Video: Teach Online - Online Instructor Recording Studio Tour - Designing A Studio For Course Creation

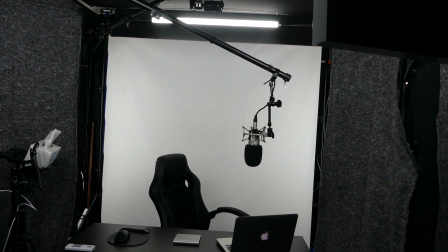By having black walls, you see I've got black walls, dark grey blankets, a black ceiling and a black floor, I'm stopping the light bouncing around. That means that any light I use is exactly the light I want to use. So while we're on the subject of light, let me show you my lighting setup.
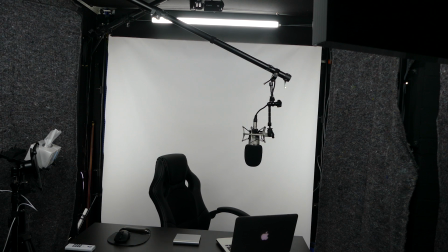I use a 5-point lighting setup, and you can already see at the back I've got a strip light, which is my hair, my rim light. Now that is an LED light. All my lights are LED, and these are basically ceiling lights that I've converted for use in the studio, so they're very, very cheap.
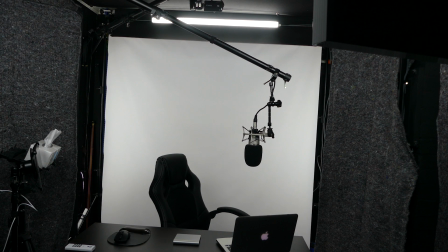I've got a whole video on my lighting setup, how I used ceiling lights for my lighting. So go and check that out if you want to understand a little bit more about how I've done this. But LED lighting is much better. Now a lot of people, and I used to use them as well, we use fluorescent lighting kits. Now I don't like them for a couple of reasons.
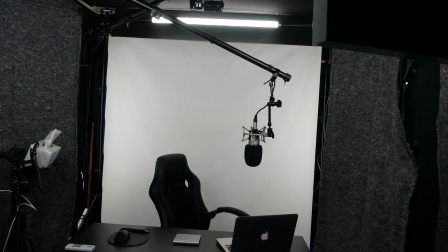One, they make a little bit of noise. They often buzz. And two, they give off a gas, they give off a certain chemical reaction because what's in the tubes isn't that healthy. So if you're recording for a long period of time, you're breathing in that stuff.
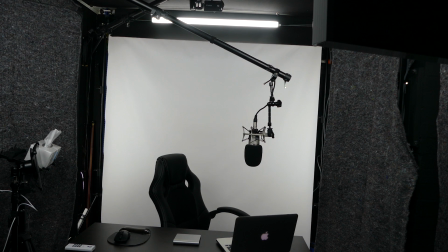So I went to LEDs, they saved me, they're about 10% of the power consumption of the old lights, so I saved money there. They're cold, they don't get hot, or they get warm to the touch at best, so I'm not going to burn myself on them. I'm not a fire risk, and they're so cheap now, LED ceiling panels, that when you use them,
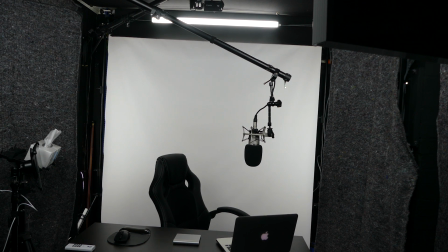strip lights or the panels which I'm going to show you in a moment, that you get really good lighting for a really, really good cost. Now let me show you the lights from the position of filming.
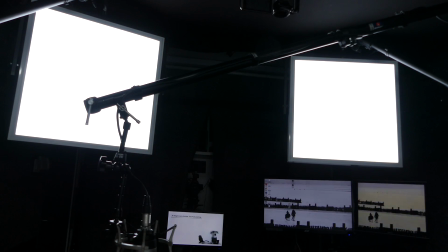So this is what my studio looks from the back of the studio looking forward.
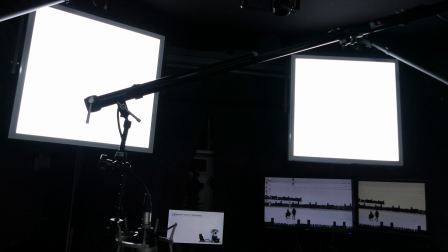Now you can see lots of monitors going on, but we'll talk about those in a moment. But what I want you to see is my two ceiling lights. These are literally ceiling panels, LED ceiling panels, and I've mounted them in a frame, and they're nice big light sources.
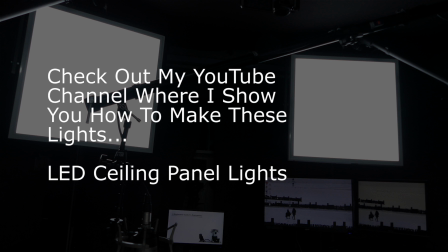So I get a nice even strong front light, and you can see I've got them in front of me quite a bit, and then that way I don't get any shadow on my face from my microphone and things like that.
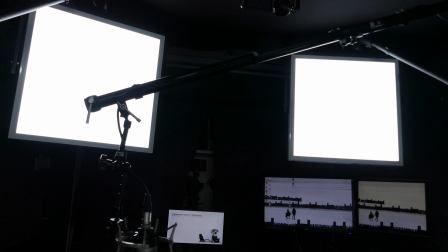So they're two panels on boom arms, don't have to be on boom arms, you can put them on a couple of stands, and that's that.
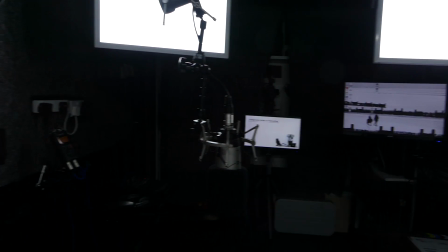Then what I've got is two more strip lights on the side here.
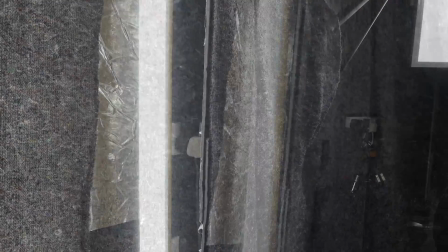So let me just see if I can bring that around. Obviously they're a little bit longer than what they appear here.
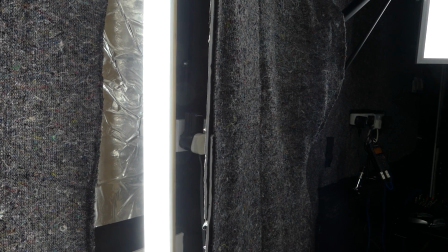And then what I've got is I've got a stick in a cap on the floor, which is a stick with a concrete base.
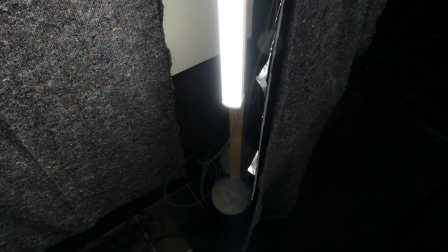Hopefully you can just make that out. It's a bit dark, but you can just make that out.
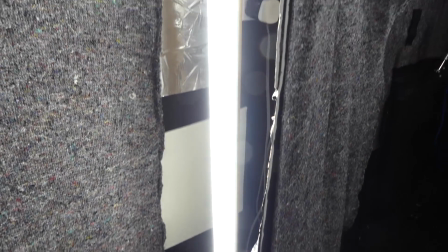And then I just stick my light on that, and now I've got a light to light my backdrop.
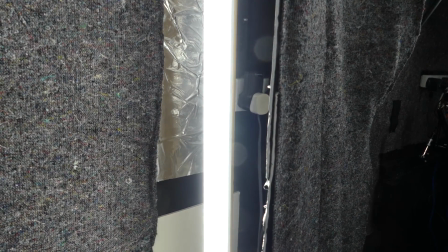Now with these lights, you can't control the amount of light that's coming out.
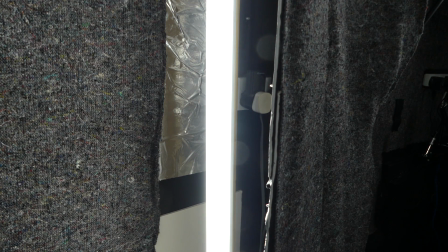They're fixed light sources, but you just control the amount of light by moving them backwards and forwards.
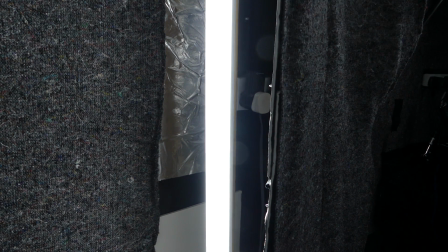That's going to give you your control. So it's the same on the panels as well. And then you can see, you just about make out here, I've got some flags here.
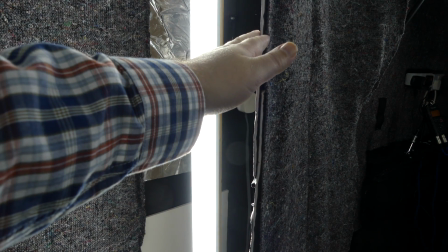And this flag stops the light from falling on me and just goes onto the background.
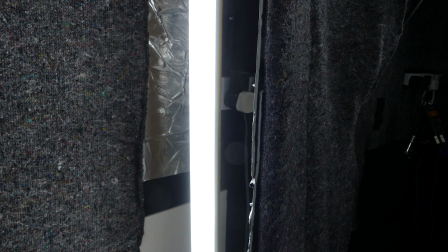And this is how I get my white background. It's these two side lights, a little bit of light from the panels at the front, and that's going to give me a nice clean white background.
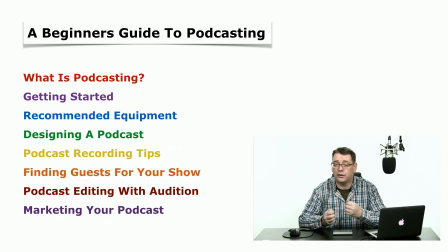Now I've got a color temperature of 6500 on these LEDs, so that gives a slightly blue cast, which you can see when you look at the picture in picture. So all I have to do to deal with that is I expose my camera about half a stop below where it should be,
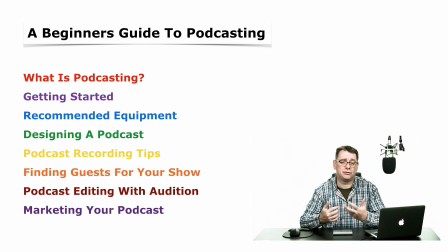and then in post-production, when I brighten it up half a stop, that white background, that color cast completely disappears. My skin then comes up to the right exposure and we're pretty much good to go.
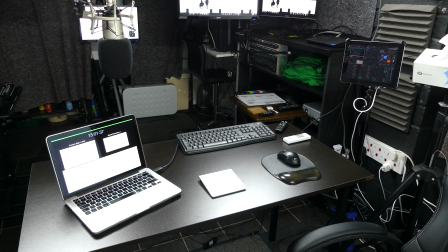So let's have a look at everything from here. So you can see my MacBook, you can see all my stuff on my table, and you can also see my iPad over there.
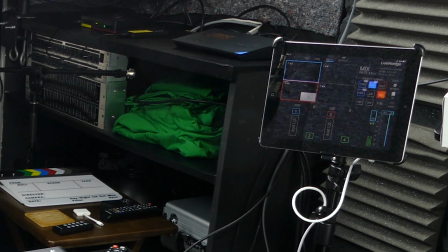Now this iPad has some software on it which goes to my switcher, which is the heart and center of my system.
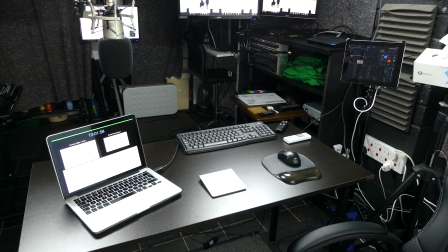So I literally can go over there, I can press, let me show you.
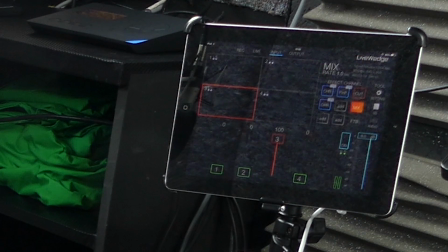I can take it out of picture in picture, and that is how I change my camera shots.
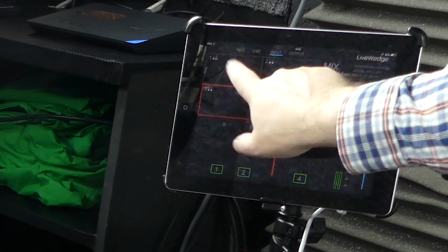So I've got my camera on one, so I double tap that, it's going to go to my main camera.